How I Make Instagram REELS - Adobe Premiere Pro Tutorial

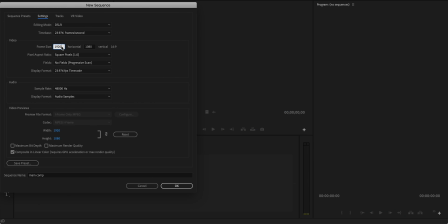So instead of making a 2160 by 3840 comp I actually start out with a 2160 by 1280 sequence and
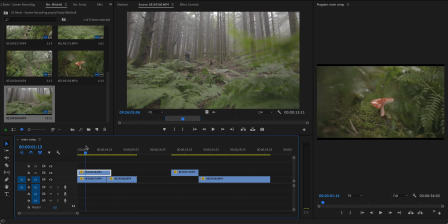drag each of the clips in individually i take the clips that are going to be on the top section then the middle then the bottom and put them all on separate tracks so the
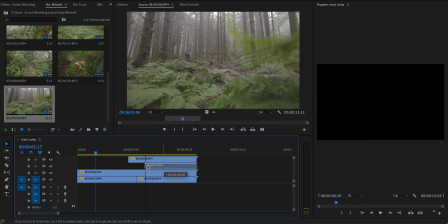bottom track is the bottom section then the second track up middle and the third track up is that top section at this point i also scale
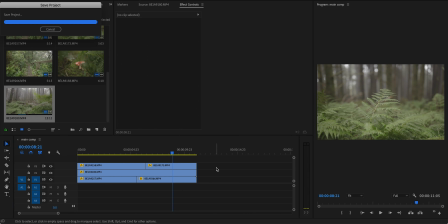each clip up so that it fills the entire frame just so that we don't have black gaps in between the sections in the final post once i've done that i make each track into its own individual nested sequence and then
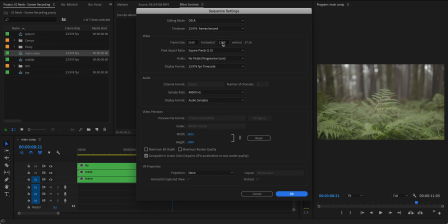change the master comp back to 2160 by 3840.
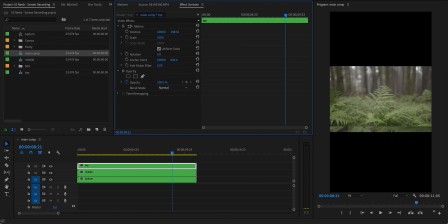And finally, to finish off that three-way split setup, I move the top and bottom sections to actually be at the top and bottom of the frame.
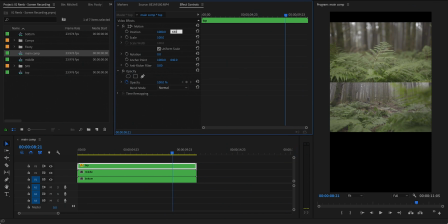And I'll make this one easy for you. Top one, move it to 640 pixels. Bottom, move it to 3,200. You're welcome. And you might be like, Aiden, that's like a really weird roundabout way to do this. Why didn't you just make a 2160 by 3840 comp and then drag all of the clips in together and position them that way. Well, if we look at what we have now, we have each section, the top, middle, and bottom, in their own separate nested sequence.
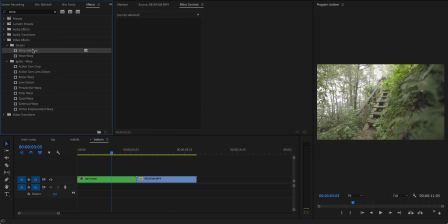So we can go in and make changes to them, color grade the clips individually, stabilize the clips much more easily without messing up the rest of the composition. So if we hadn't done this and we wanted to use warp stabilizer on a clip,
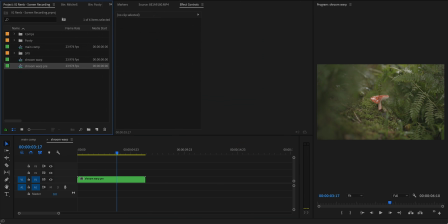we'd have to nest that clip and then change the nested sequence and then come back to the main comp and reposition the clip. And it's just a whole ordeal. So it may not seem like it on the surface, but I promise this is definitely a much faster way to set this up. All right, now that we've got all our clips arranged in the right spot, let's add in our text in the middle. The first thing you need to do is really rack your brain and think of a very corny, very influential, like short snippy catchphrase. So like morning routine, views for days, roadside finds,
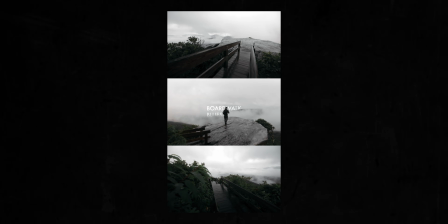canyon clouds, boardwalk blues, bonus points if it alliterates. Once I have the perfect caption in mind, I like to composite it sort of seamlessly into the scene. So I'll do this using like a luma key or a mask or sometimes even motion tracking it into the scene. This is just an extra little detail that helps to make these you know just a little cooler.
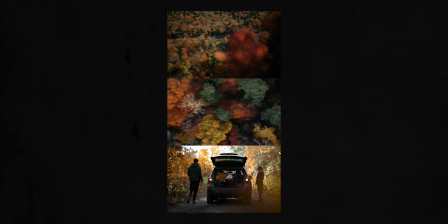So for example on this one I used a luma key to make the text appear as though it's passing under the trees.
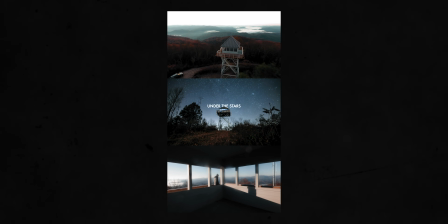Here I just masked out the front of the fire towers so that the text is behind it.
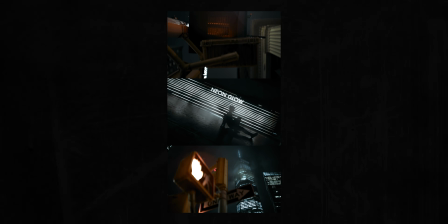And then for this one I motion tracked it onto the wall in the background and added a glow effect
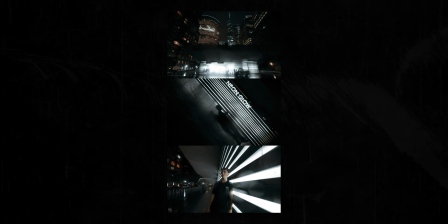so that it kind of glows and looks the same as the lights blending into the scene. This part of the process usually takes some trial and error but I think it's worth it just to add that little bit of quality and creativity into the scene.
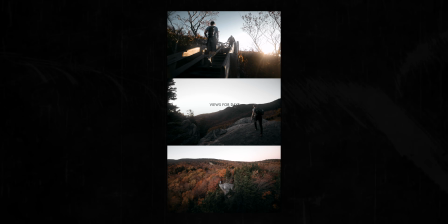Finally if I have a static shot in the middle I also like to animate that middle section to push in so that just gives it a bit of extra
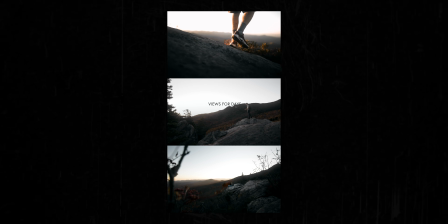motion so the entire frame is moving it's not just static in the middle of the composition and it also helps to kind of blend
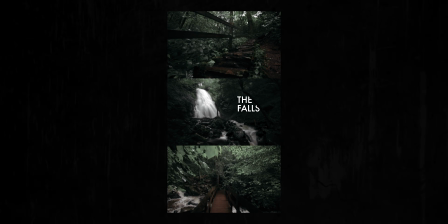the text just a little more into the scene because they're both moving at the same time now that we have that set up the next step in the process is color grading but before we dive into that I want to take a brief second to talk to you about the sponsor of today's
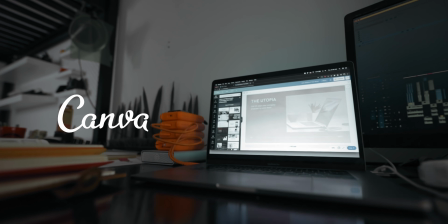video Canva. Canva allows you to design assets like pitch decks and Instagram stories much more quickly and easily
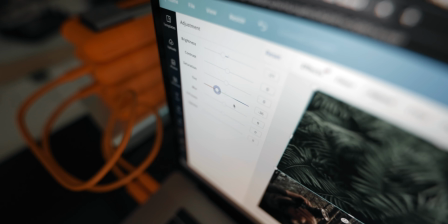and with better results by giving you access to a ton of customizable templates and stock elements. Animated elements tend to yield higher engagement so Canva is also focused on helping you
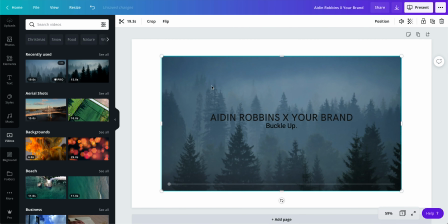to add motion into your designs with stock videos and animated graphics.
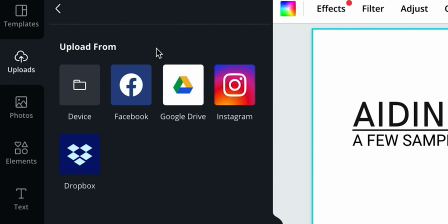In addition to using their library it's also really easy to upload your own photos and videos.
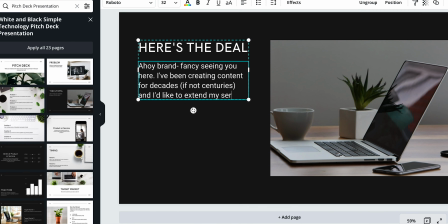A while Well back when I initially made my template for pitch decks to send to brands, it took me hours to put together and even after all that work, it's still super tedious to change anything about it.